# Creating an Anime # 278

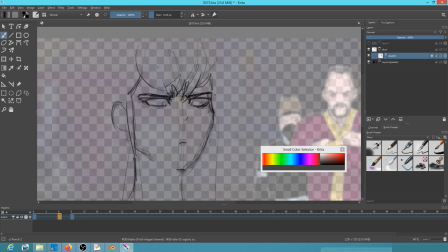16:33 So for me, a real key question here would be, is Mr. Big telling the truth? So for me, I'm wanting to see that decision-making process in her expression.
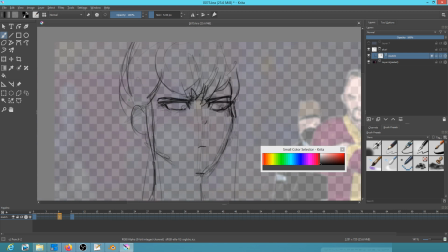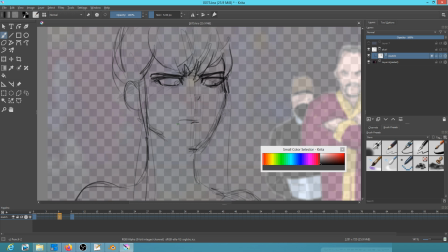16:53 So actually, I think this should be more like this type of a idea.
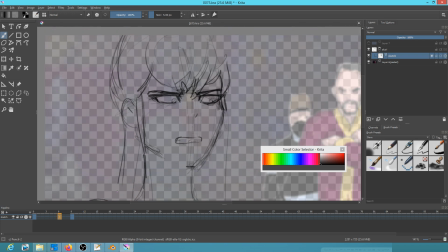17:04 Again, because of that, you know, what do I do? Do I trust this?
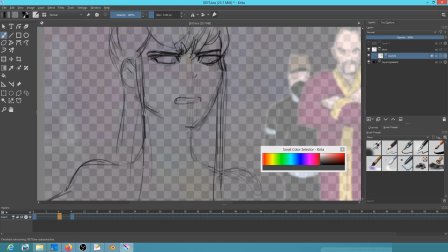17:09 I mean, obviously I don't trust this guy because he's a bad guy, but do I trust that under these circumstances he's actually telling me the truth? Now, this has not come up in conversation between me and Valerie, but I mean, for me, from an acting standpoint, it seems like you really want that in there.
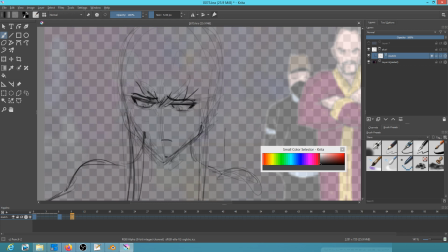17:29 You want to feel that dilemma. And when she is sad-ish, what's really going on here is, and by the way, this eye's a little bit large.
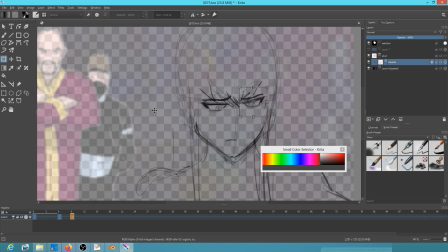17:45 Okay, so now I better flip the canvas and see if it's like badly out of balance.
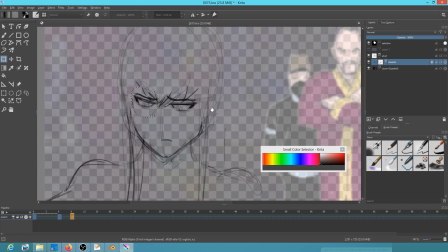17:51 Not too bad, little bit. And now I actually think, yes. Okay. Boom.
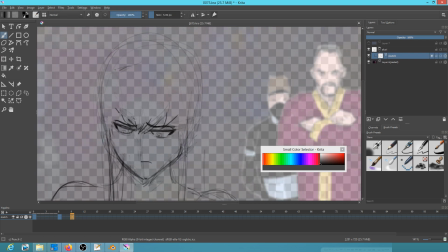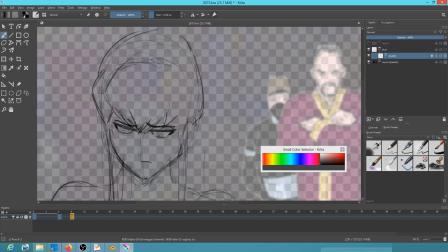18:18 Okay. So this is one of those places where it might be starting to fall apart a little bit.
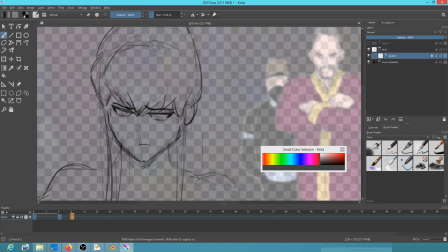18:24 Not sure I got this quite right.
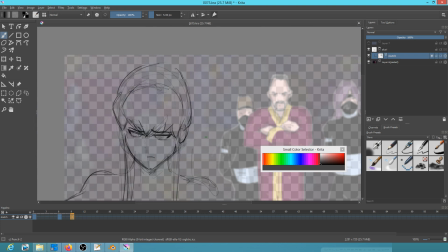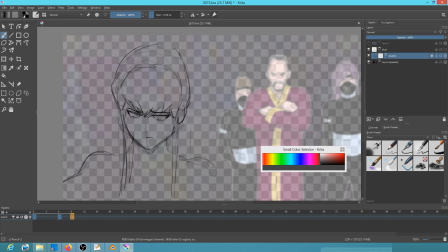18:39 No. Now, part of it could be just the difficulty of having her looking so, you know, down. But I don't think so. I don't think so.
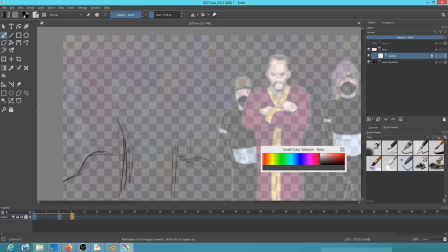18:53 I actually think what needs to happen, I'm wanting to see this arc. What I'm really wanting to see is, okay, so there's that.
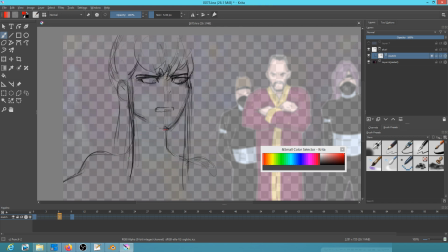19:07 Kind of this arc like that with her chin, you know, from a quote-unquote acting standpoint. Oops, I guess we don't need the red, do we? Although we could, but... Okay.
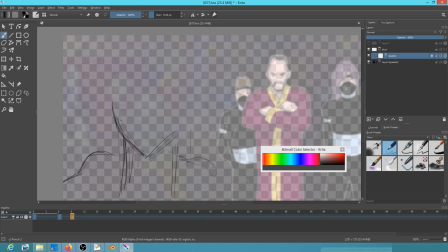I'm drawing the bangs here right away because I want to make sure that we're
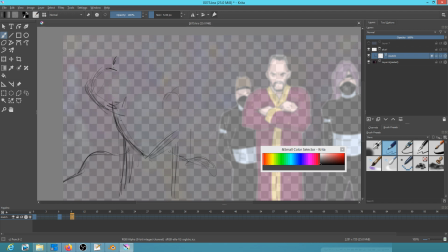19:43 getting the head position really the way I'm wanting it. Basically, I kind of want a reverse of this, but a little bit of a 3/4 view, not a complete profile like that one. So, you know, that is a bit of a tricky pose.
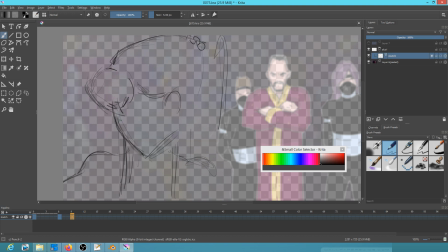20:01 but I think I can do it.
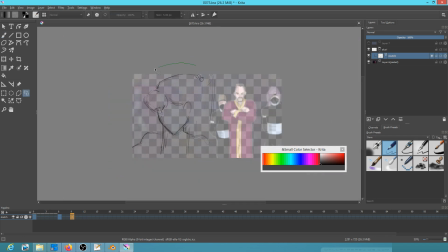20:11 Okay, now the problem is pretty blatant. The whole head is kind of sort of in the wrong position, so
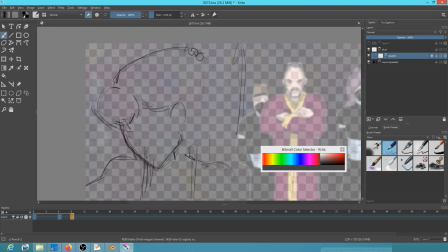20:30 okay, and this is kind of important.